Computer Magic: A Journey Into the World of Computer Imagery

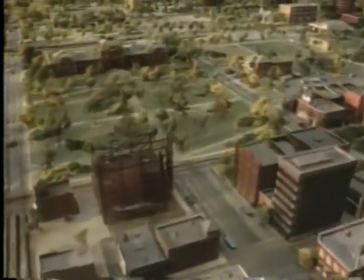(37:10) How do you design a telephone system for some place where more and more people and businesses are moving in?
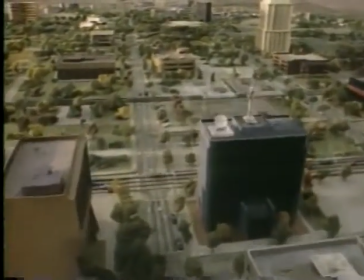(37:16) Not just a phone system to handle more people talking, but lots more data and video transmission.
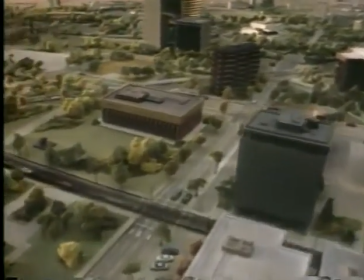(37:22) How can any phone company keep up?
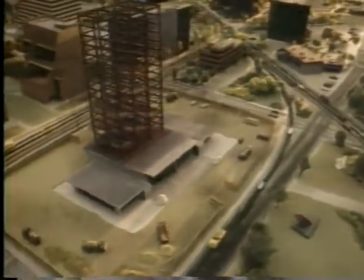(37:26) The people of ITT have created a unique telephone system to answer just such a need.
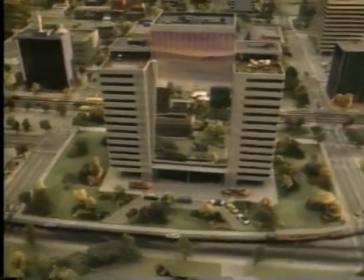(37:32) ITT System 12.
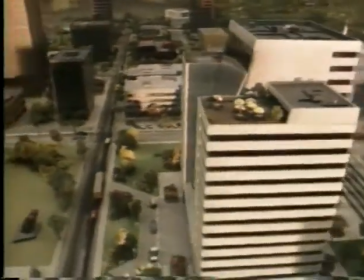(37:34) System 12 is an extraordinary digital system engineered to serve even the smallest town and expand easily and economically,
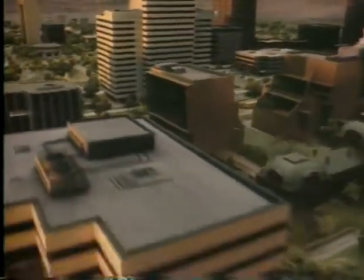(37:43) even as that town becomes a big city.
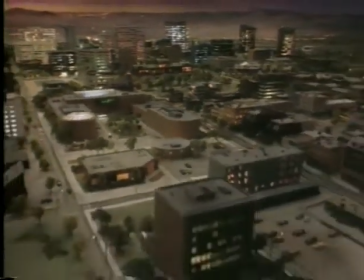(37:47) ITT System 12 is designed to meet tomorrow's needs, the needs that don't even exist yet.
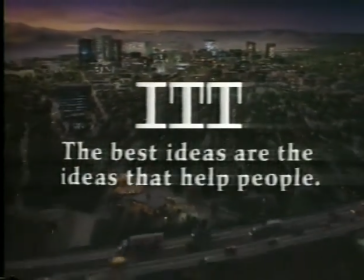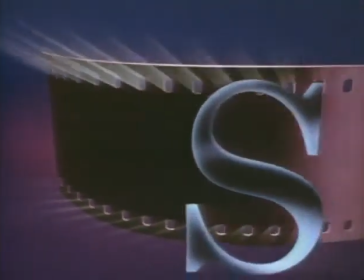(38:01)
It took 6 months to produce this 30-second commercial for Australian television.
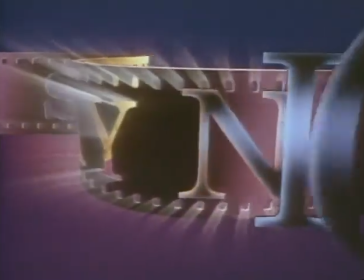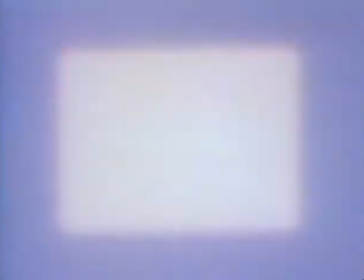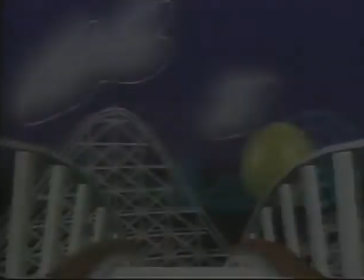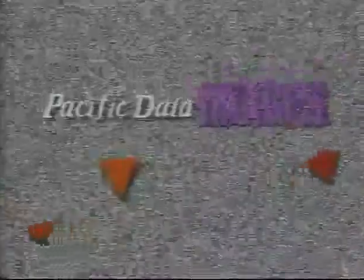Let me show you a special effects commercial now that we did that uses every trick we ever knew how to do.
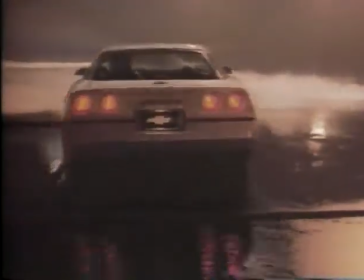(38:41) The most advanced production car on the planet is now called Corvette.
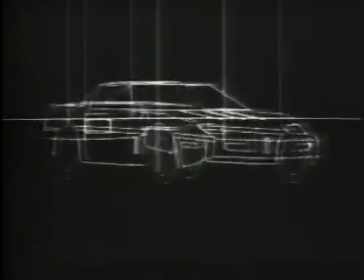(38:46) Chevrolet is taking charge.
Now, what you see there was a strange thing. That was a real car, but that was kind of a wireframe diagram of a real car, too, but they matched up exactly. The key, or the trick to that, is a computer system we developed a long time ago that allowed clients to see whether their commercial was live action or miniature or otherwise, an exact architectural preview in 3D and in real-time movement of what that car was going to look like. Just like a blueprint is drawn by an architect for his very expensive client, we draw blueprints in motion for our very expensive clients, too. So what we use here is a preview method. Knowing how this thing is going to look in preview helps. But let me now take you back through the stages. I'd like to show you, first of all, the storyboard that we use for this commercial.
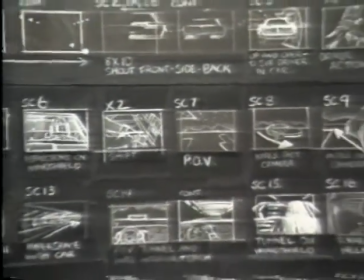(39:34)
Now, if you notice, it says, and in fact, take a look, 101 separate drawings.
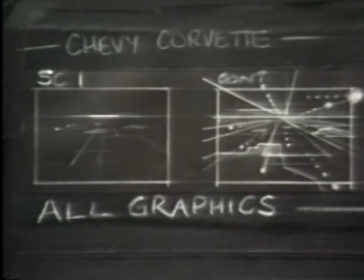(39:40)
All graphics, it says at first. That means we're going to do that in computer graphics. Then it says 8x10.
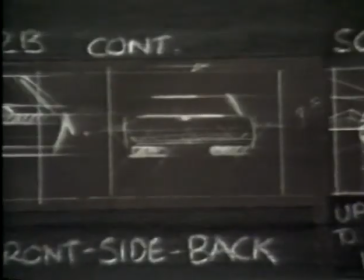(39:45)
That's right, an 8x10 photo to shoot that. Now we're going live. Shoot front, side, and back.
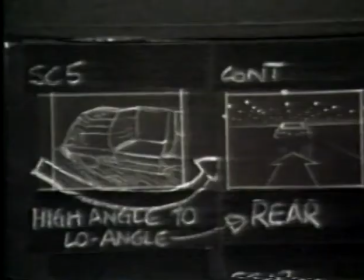(39:50)
Come up and over the car. Now we're into live action. We're going to go to a high angle, rear, over the driver.
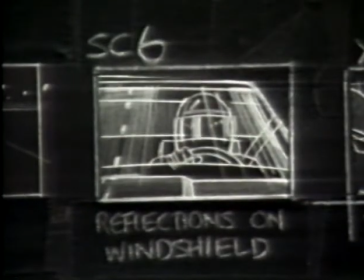(39:55)
So this is, again, the continuity broken down, reflections in the windshield. Because that car is not going to be in a real space. It's going to be in an artificial space that we created.
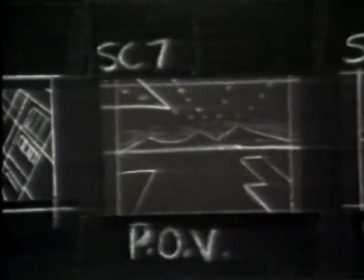(40:02)
Shift, cut, point of view. In order to go fast in a 200 by 200 foot environment, we're going to have to move quickly.
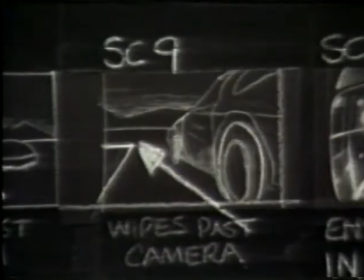(40:09)
Wipe that car past the car. Mount a camera, 20 millimeters. Wipe it past camera.
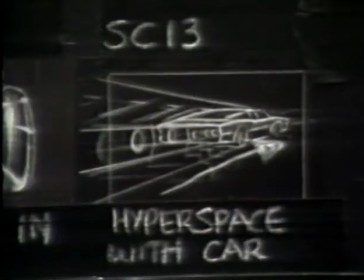(40:13)
Environment in the helmet, front projection. From the driver's POV, hyperspace, little George Lucas here as the car roars by.
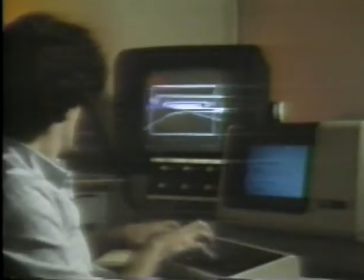(40:20)
Now it's going into a tunnel. Now the key to this tunnel is that it doesn't exist. It exists in this computer that you see Steve Cooney working at here.
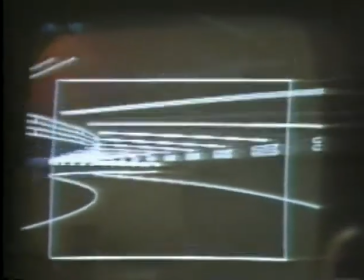(40:28)
The whole feeling of this tunnel, because we didn't have $75,000 to build one, was to create one for a small fraction of that price here in this computer.
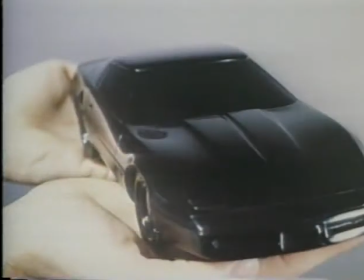(40:36)
Oh, a car in a tunnel, but it's not in the tunnel. What we did is we made a little black replica of the car that you saw, and we put it in there.
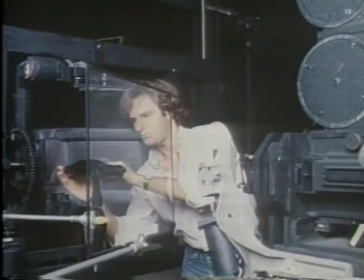(40:44)
And then we took the computer graphics that we created and we front projected it back on the car a la 2001.
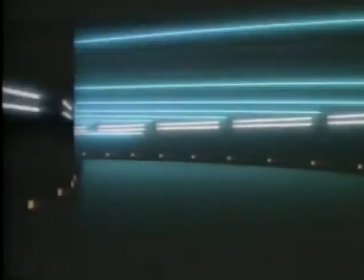(40:50)
So now you see the car in the tunnel and it looks totally real. My God, modern science.
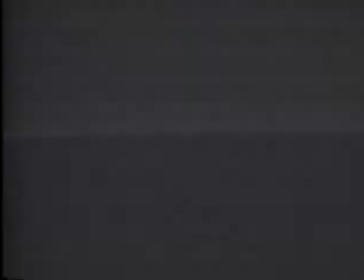(40:55)
And here, finally, is the full commercial.
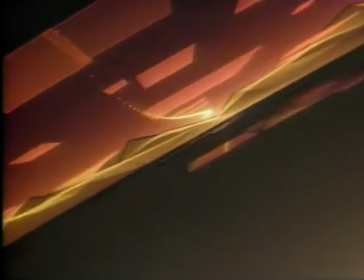(41:02) It began as genius and grew to be legend and has become at long last the most advanced production car on the planet. You've never seen.
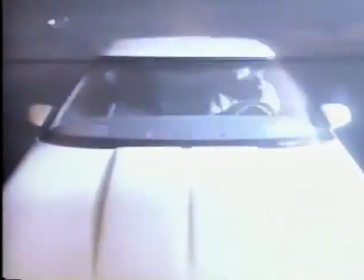(41:16) A new Chevrolet Corvette like never before.